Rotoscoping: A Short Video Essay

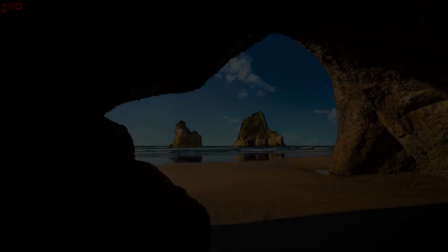In this video essay,
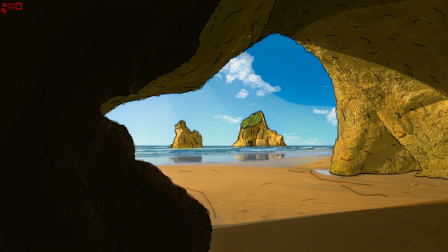I intend to explore the art and animation style of rotoscoping and all its uses in modern media and show how I will use it for my own project.
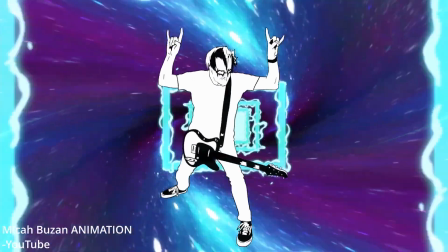Rotoscoping is a style of animation that commonly uses real-life reference footage.
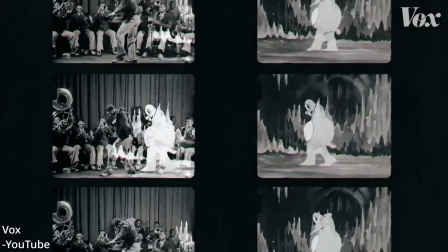For example, a woman dancing. Then, the animator traces over the video frame by frame in whatever style
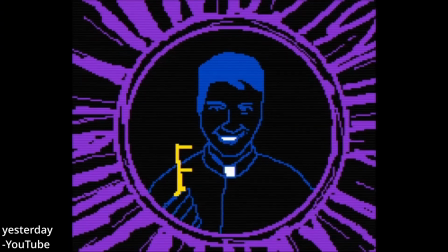that is needed and to varying levels of accuracy depending on how different they want the character to look,
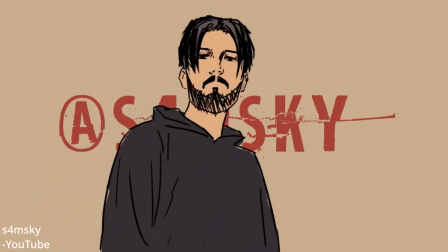so that the animation can have a smooth, natural motion and proportions.
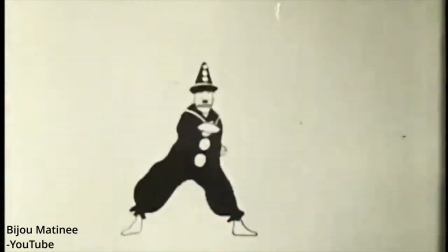Rotoscoping was first invented or used all the way back in 1915 by an animator by the name of Max Fleischer,
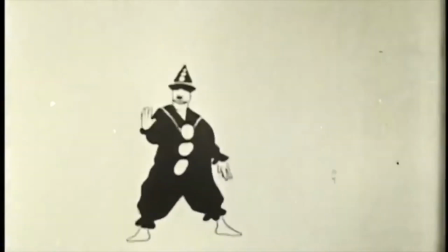who decided to use real footage to animate his character from the series Out of the Inkwell to make the movements more realistic and natural.
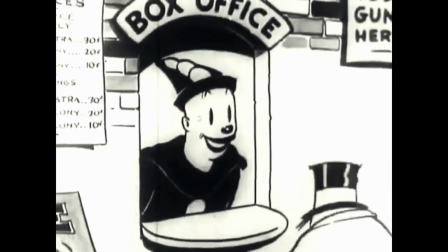They used the rotoscoping techniques for a few years until 1917, when the studio Max Fleischer was working at,
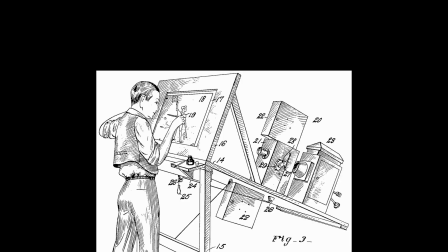Fleischer Studios, was granted a patent for the machine responsible for the success of the series Out of the Inkwell.
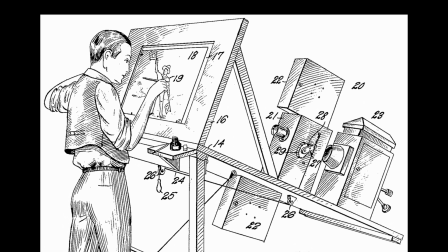That was called the rotoscope, that he created back in 1915.
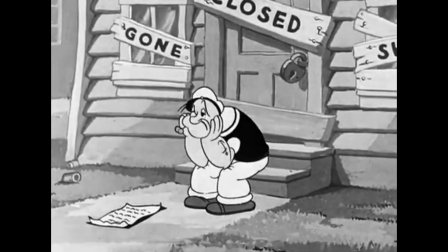This machine helped in the production of lots of very profitable and popular shows for years, with one of the biggest being Popeye the Sailor.
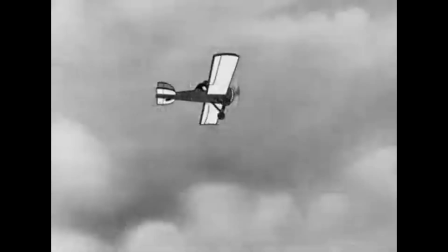Rotoscoping was amazing for the animation industry because it simplified the whole animation process of drawing each frame hand
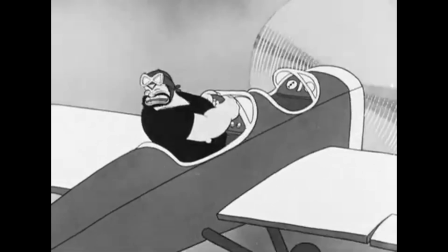by hand and relying just on your artistic skill to make a good looking animation to basically copying existing frames.
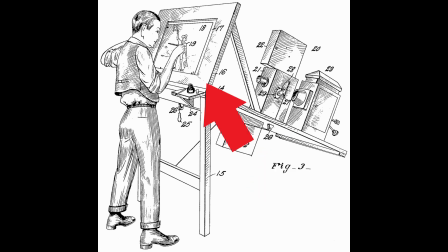The machine was made from a camera put up behind the animator's desk, which had a plate of glass that the camera would project the film footage onto. The animator would then be able to trace over the selected frame of the film on a piece of paper.
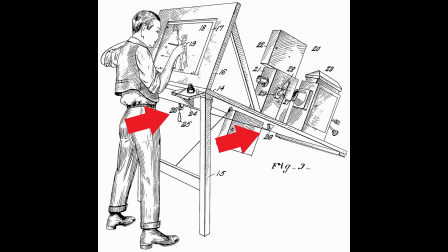The animator could control which frame was being projected with a combination of pulleys to switch between frames.
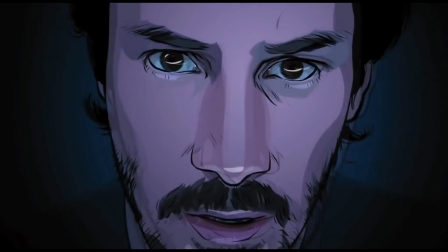An incredibly unique example of rotoscoping is the 2006 film A Scanner Darkly, starring Keanu Reeves.
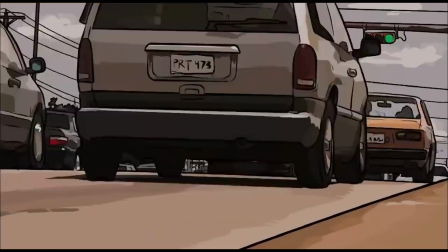This film was completely shot digitally with everything needed for a normal looking film.
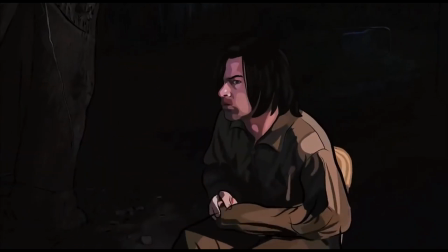Then in post-production, a team of animators drew over every frame to give it its very unique look of being live action but also animated,
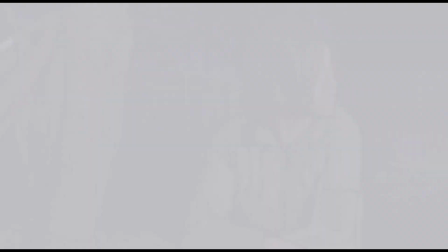which was a first for the film industry.
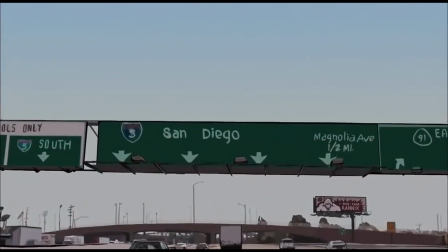Although it did not do amazing in the box office, making only 5.5 million while taking 8.7 million to make,
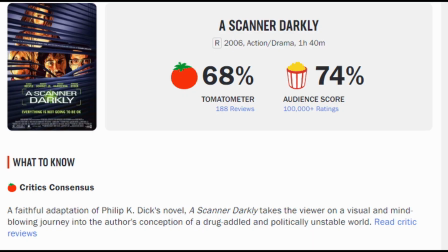the audience and critic scores were good with a 68% tomato meter rating and a 74% audience score on Rotten Tomatoes.
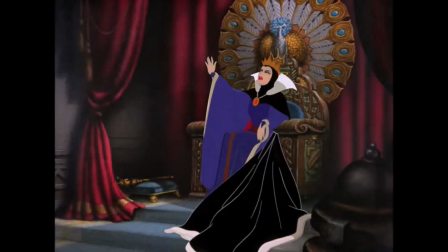Some people will be surprised to hear this, but if they're not too familiar with the term rotoscoping,
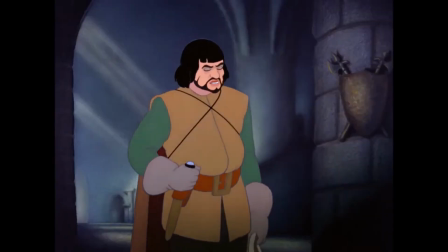but most of Disney's 1937 hit film Snow White and the Seven Dwarfs was rotoscoped.
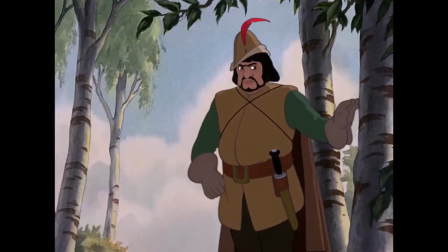Take the huntsman who is sent to kill Snow White around the start.
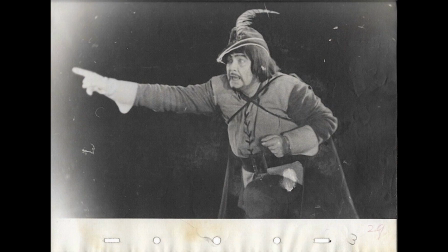He is completely rotoscoped from live action footage that was put through the rotoscope machine we talked about earlier, and it shows.
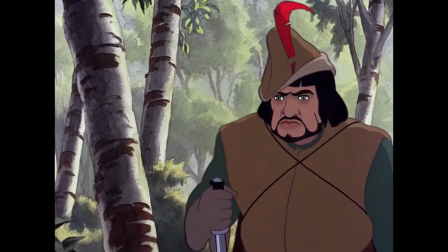As if you compare the look and movements and even the proportions of the huntsman to the Seven Dwarfs, you can easily see which one is more based in reality.
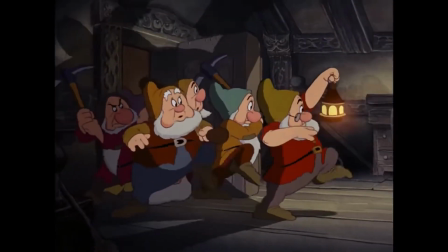Not because they're dwarves, but the animation style, obviously.
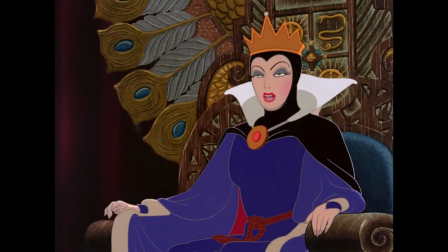The same goes for Snow White and the Evil Queen, who are distinctly more realistic for cartoon characters compared to the dwarves again.
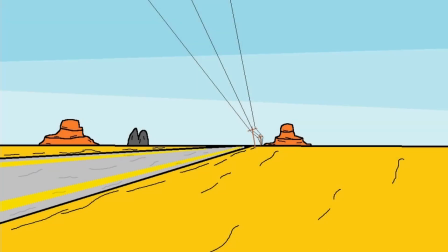With the college year slowly wrapping up, I am trying to piece together my final project, which will be a short animation made in MS Paint.
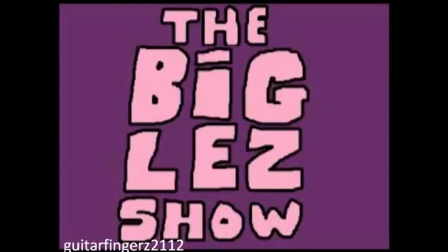Yeah, MS Paint. I definitely wasn't inspired by that one online series, I don't know what you're on about.
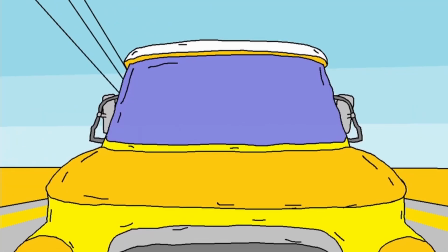My shorts will follow a yet-to-be-named protagonist travelling through the desert in his van with some bumps along the way. But that's all I've got so far. Anyway, I plan to use a combination of live-action footage and clips from the game I am basing it off,
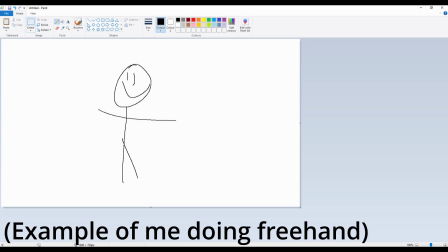The Long Drive, for rotoscoping, as my freehand art skills are not top-notch.